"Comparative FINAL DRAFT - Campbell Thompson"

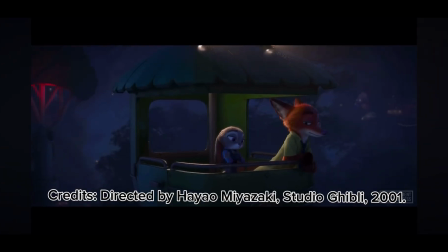[4:08]
Zootopia represents a turning point for Disney, reflecting broader shifts in American culture regarding race identity and systemic prejudice. The film's use of anthropomorphic animals to reflect human societal structures was a deliberate choice to simplify complex issues like discrimination,
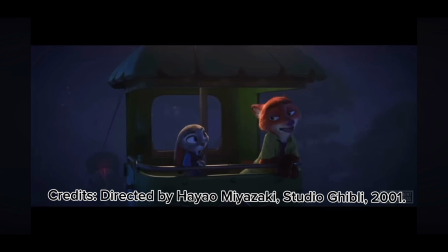[4:22]
thus making them accessible to younger audiences. The trend in Western animation to confront societal issues emerged in the 1990s and 2000s
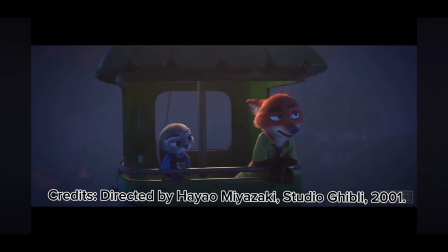[4:29]
as studios like Pixar and Disney began creating films that question traditional norms and expectations.
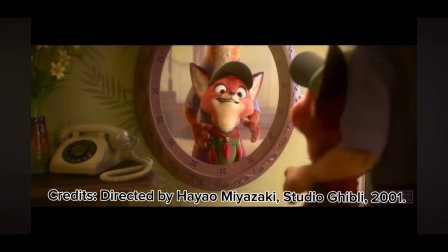[4:35]
As seen in films like Zootopia, American animation is increasingly pushing beyond entertainment to include strong social commentary,
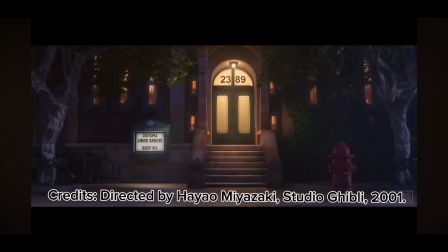[4:42]
marking a shift towards a more mature and inclusive genre that critiques real-world issues. Symbolism. In Spirited Away, the bathhouse was artificial, harsh lighting, and overbearing size symbolizes the materialistic, consumer-driven world.
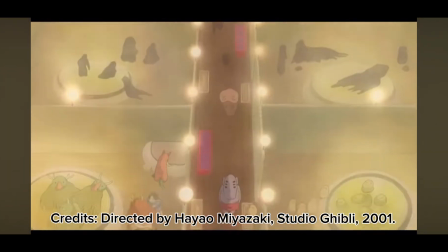[4:55]
The stark contrast between this setting and the more natural, peaceful environment,
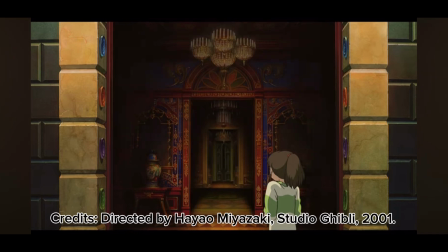[5:00]
such as Chihiro's world outside the bathhouse, reflects her emotional and personal growth.
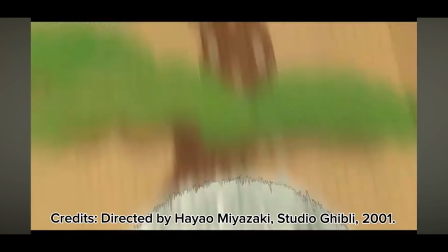[5:04]
These visual elements reinforce the critique of consumerism and environmental degradation, which Miyazaki critiques through the setting's oppressive nature.
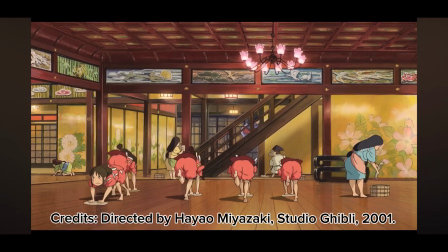[5:11]
The bathhouse is a direct metaphor for a system that prioritizes profit over well-being.
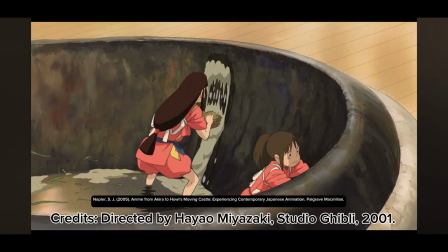[5:15]
As Chihiro matures and learns to navigate the system, the film's lighting and composition shift, signaling her own transformation and resilience.
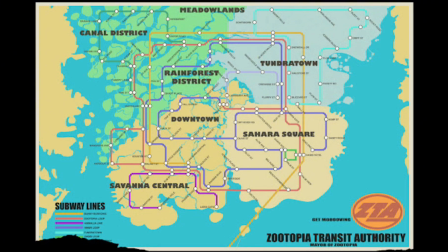[5:22]
In Zootopia, the city's district divisions represent societal segregation and reinforce the film's critique of prejudice and inequality. Each district visually mirrors the characteristics of the animals that inhabit it, such as the Rainforest District and Sahara Square, showing the divisions that exist not just physically but socially.
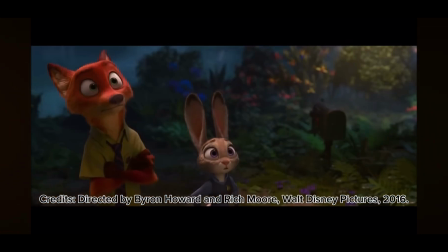[5:40]
The visual design, combined with lighting choices that differentiate the different districts, mirrors how cultural and environmental divisions influence social interactions and biases.
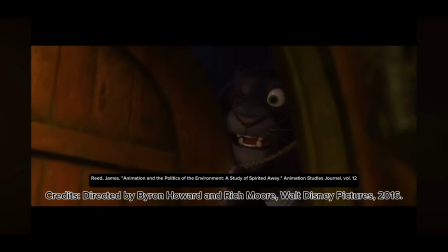[5:49]
Judy Hopps' journey, framed by her small stature and the city's oppressive design,
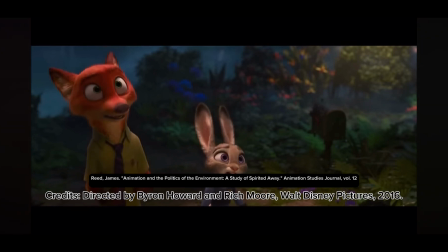[5:54]
reflects her struggle against systemic prejudice, with her growth mirrored in the environment she navigates.
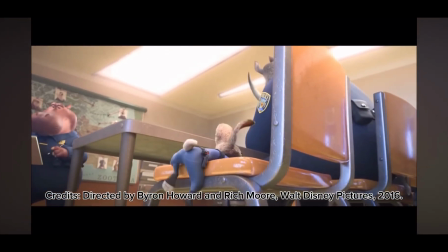[6:02]
Comparison. Both films use their settings to reflect the societal issues they address.
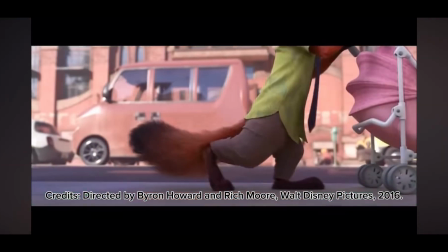[6:06]
In Spirited Away, the bathhouse's oppressive and artificial design critiques the evils of consumerism, while in Zootopia, the different districts emphasize social segregation.
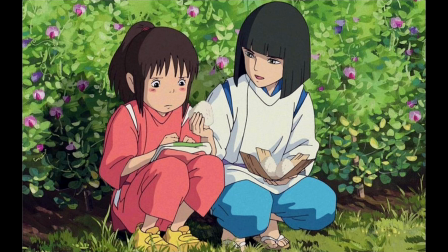[6:14]
Both films use contrasting lighting and environmental design to underscore societal divisions and highlight how personal growth is tied to overcoming these systemic forces.
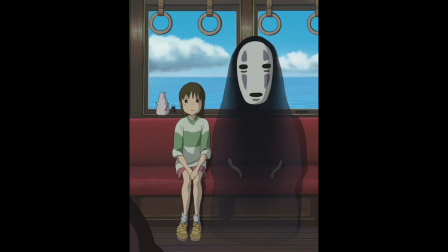[6:24]
Character design and metaphors. In Spirited Away, No-Face's transformation into a grotesque figure symbolizes the danger of unchecked greed.
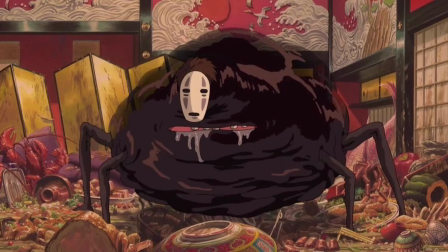[6:32]
His exaggerated growth represents the consuming nature of materialism and corporate greed.
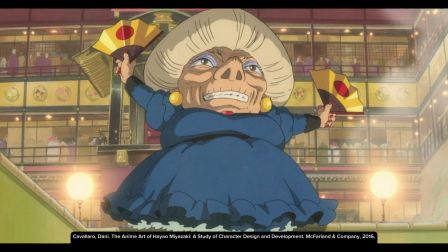[6:37]
Yubaba's exaggerated design, with her large head, visually represents corporate power and control over her workers, reinforcing the film's critique of exploitation.
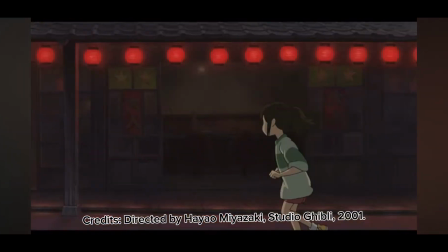[6:45]
Haku, supporting Chihiro, embodies traditional gender dynamics, reflecting the reliance on male figures to guide female protagonists through adversity.
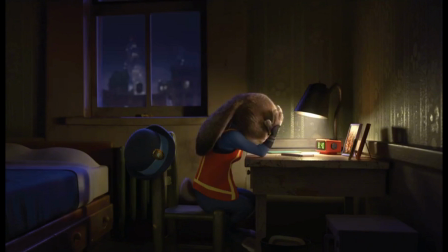[6:53]
In Zootopia, Judy Hopps' small stature compared to the larger predators emphasizes her struggle to be taken seriously in a male-dominated police force.
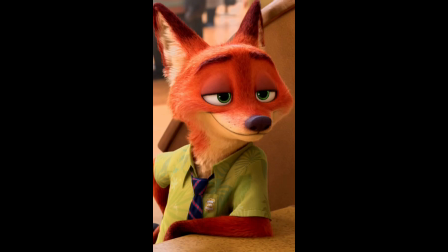[7:00]
Judy's rabbit design contrasts with Nick Wilde's, who subverts the stereotypes of a sly fox.
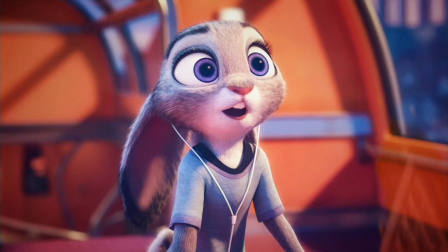[7:07]
Nick's more approachable design allows the audience to see beyond societal prejudice and understand his complexity.
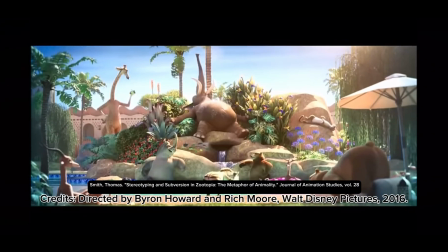[7:13]
Judy's transformation is marked by her growing confidence, mirrored through changes in her body language and expression.
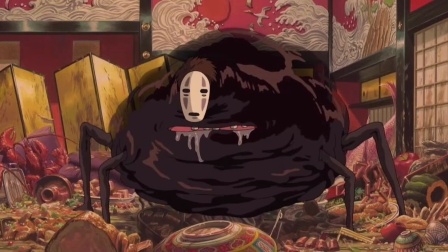[7:19]
Comparison. Both films use character design to critique societal issues like greed, prejudice, and gender bias.
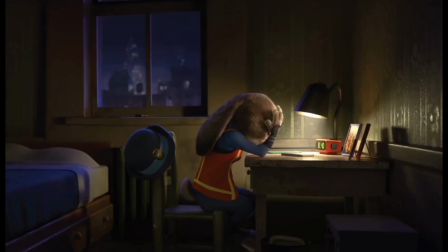[7:24]
In Spirited Away, No-Face and Yubaba's exaggerated design symbolize greed and power, while in Zootopia, Judy and Nick's designs address social stereotypes and biases.
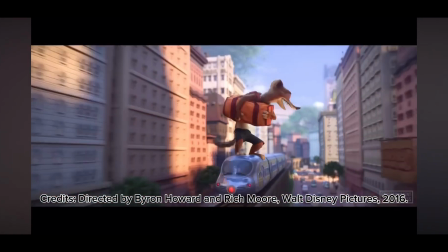[7:31]
Through physicality and animation, both films explore how individuals are shaped by the systems they live in.
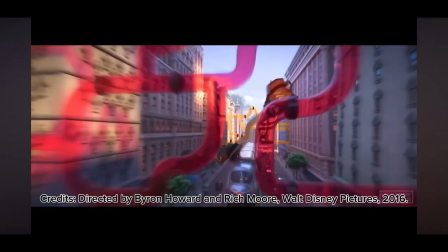[7:36]
Judy's evolution from vulnerability to confidence mirrors Chihiro's journey from naivety to self-reliance.
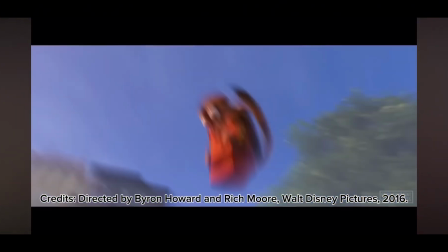[7:42]
Both characters undergo transformations that highlight their personal growth, which is closely linked to their ability to challenge societal expectations.
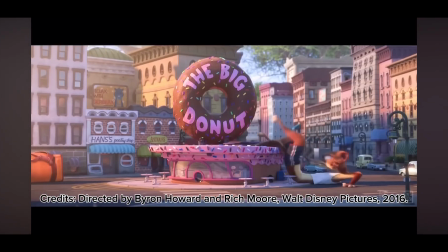[7:48]
By using visual metaphors, the films deepen their critique of these forces, showing how they impact both individual identity and societal roles. Transformation and growth. In Spirited Away, Chihiro's growth is symbolized by changes in her physicality and framing within the environment.
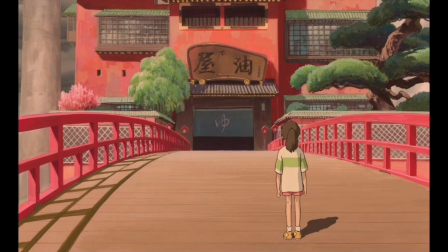[8:02]
Initially confined to tight, restrictive frames, she gradually navigates larger, more expansive spaces, signaling her increasing self-reliance.
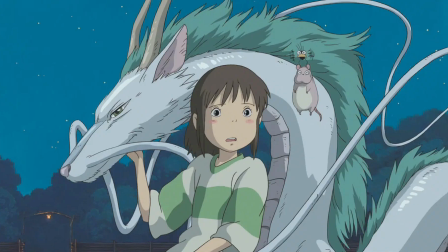[8:10]
As she learns to navigate the bathhouse's harsh world, the lightning softens, mirroring her internal transformation.